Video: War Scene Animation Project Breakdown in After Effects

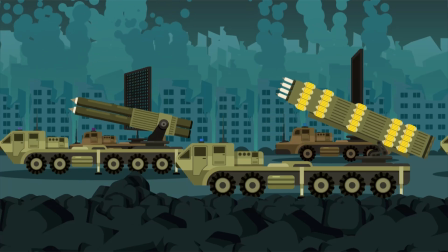(0:00)
Hello and welcome to purple pie studios in this video I'm going to break down this animation
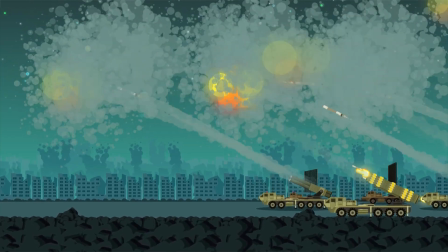(0:04)
project on world scene created in after effects so
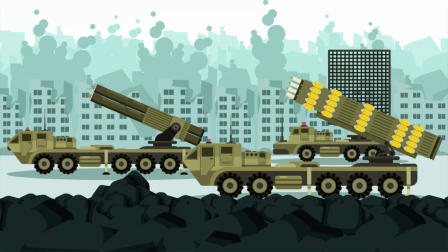(0:10)
this is the illustration I created for this animation project so I have created two
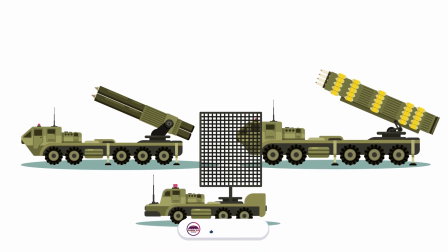(0:15)
missile defense systems and a signal capturing device for the missile defense system I
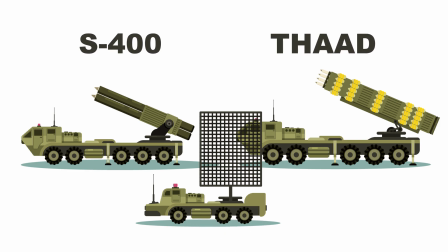(0:20)
have taken references from the THAR and the S-400 missile defense systems and have made two variations of it then to prepare the illustration
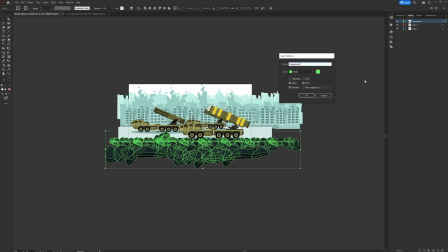(0:29)
for animation in after effects i have separated each of the objects in a
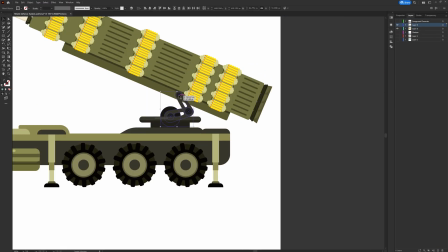(0:34)
separate illustrator file so here in the case of missile defense systems as there are two
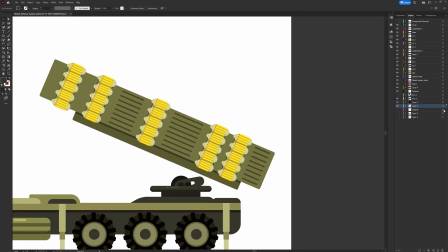(0:38)
variations of it so i have kept each of the missile defense system in a separate
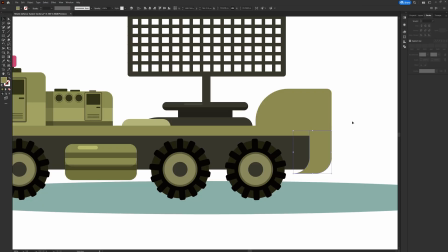(0:43)
illustrator file then the signal capturing device in a separate file and
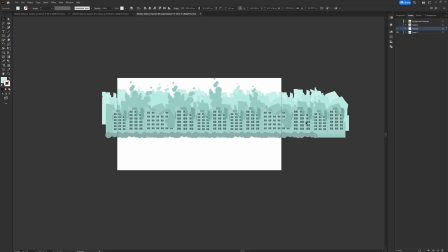(0:48)
the background elements in a separate file so that when i import it in after effects
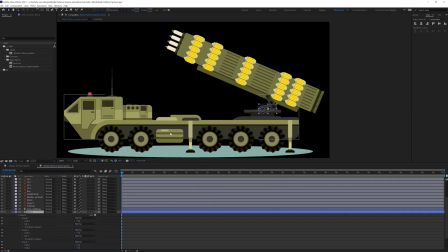(0:53)
i get separate composition for each of these objects so now
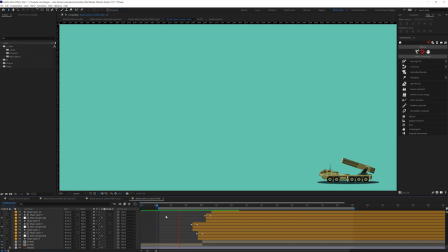(0:57)
let's check out the missile defense system animation so in the missile defense system first the missile launchers takes its position and then shoots missile so the
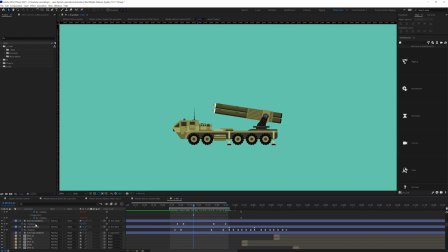(1:08)
initial part is done simply using the rotation keyframes when the missile launcher is getting into position when the missile defense system is getting into position i've added a slight anticipation as well by rotating it down a little bit and
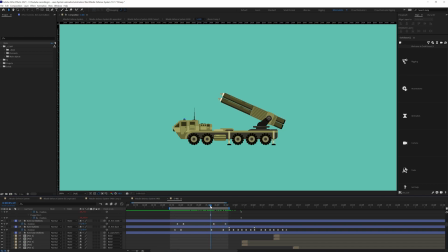(1:26)
even over here I have added a slight overshoot and offset the keyframes to add a little bit of follow-through after the missile defense system gets into position it fires missiles so during the missile fire there are some gunfire effect
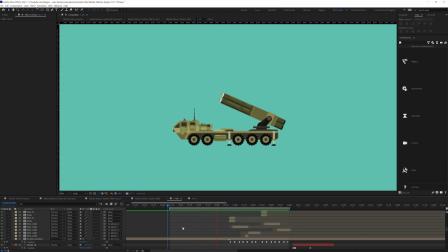(1:42)
in front and backside of this missile launcher so for the fire animation
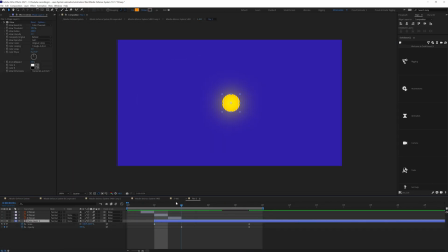(1:47)
first I have added a circle and then added scale up animation and from in between I have decreased opacity to zero and after that I have added a simple glow effect to it and other than that I have added three illustrations of the fire shape so these are three different shape of a
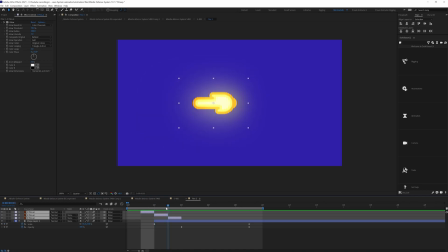(2:10)
fire flame so I added it for only one frame for different ships and this is how it looks and at last I have also added a glow
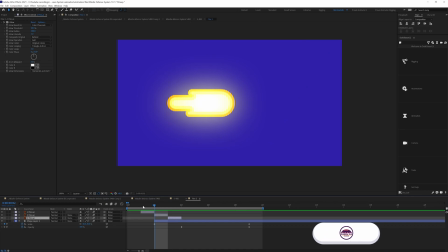(2:20)
effect in all of these three fire ships now after the missile fire there
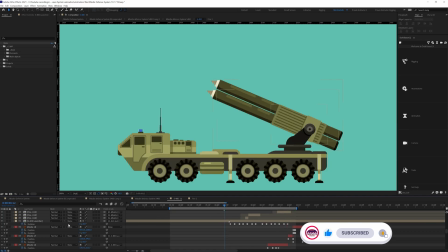(2:25)
is a recoil so for that I have added some rotation keyframes
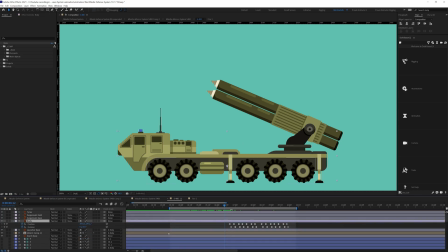(2:30)
in this missile launcher as well as I have added some position and rotation keyframe in the body of this whole defense system to add some suspension
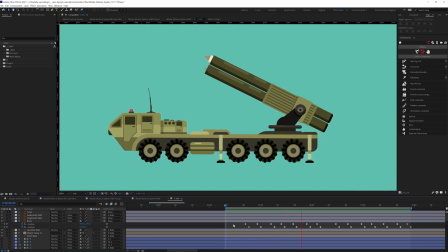(2:39)
effect during the fire I have also added some movement in the antenna on top of
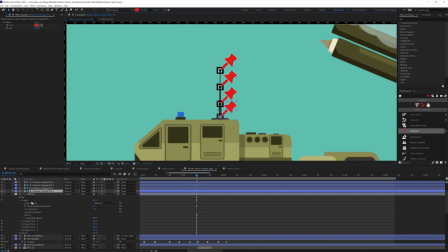(2:45)
this defense system so for that i have added few pins and converted the pins into bone layer and then added rotation keyframes
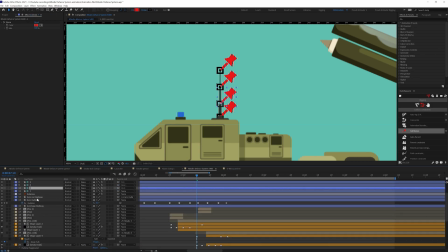(2:51)
on this bone layers and then offset the keyframes to add some follow-through now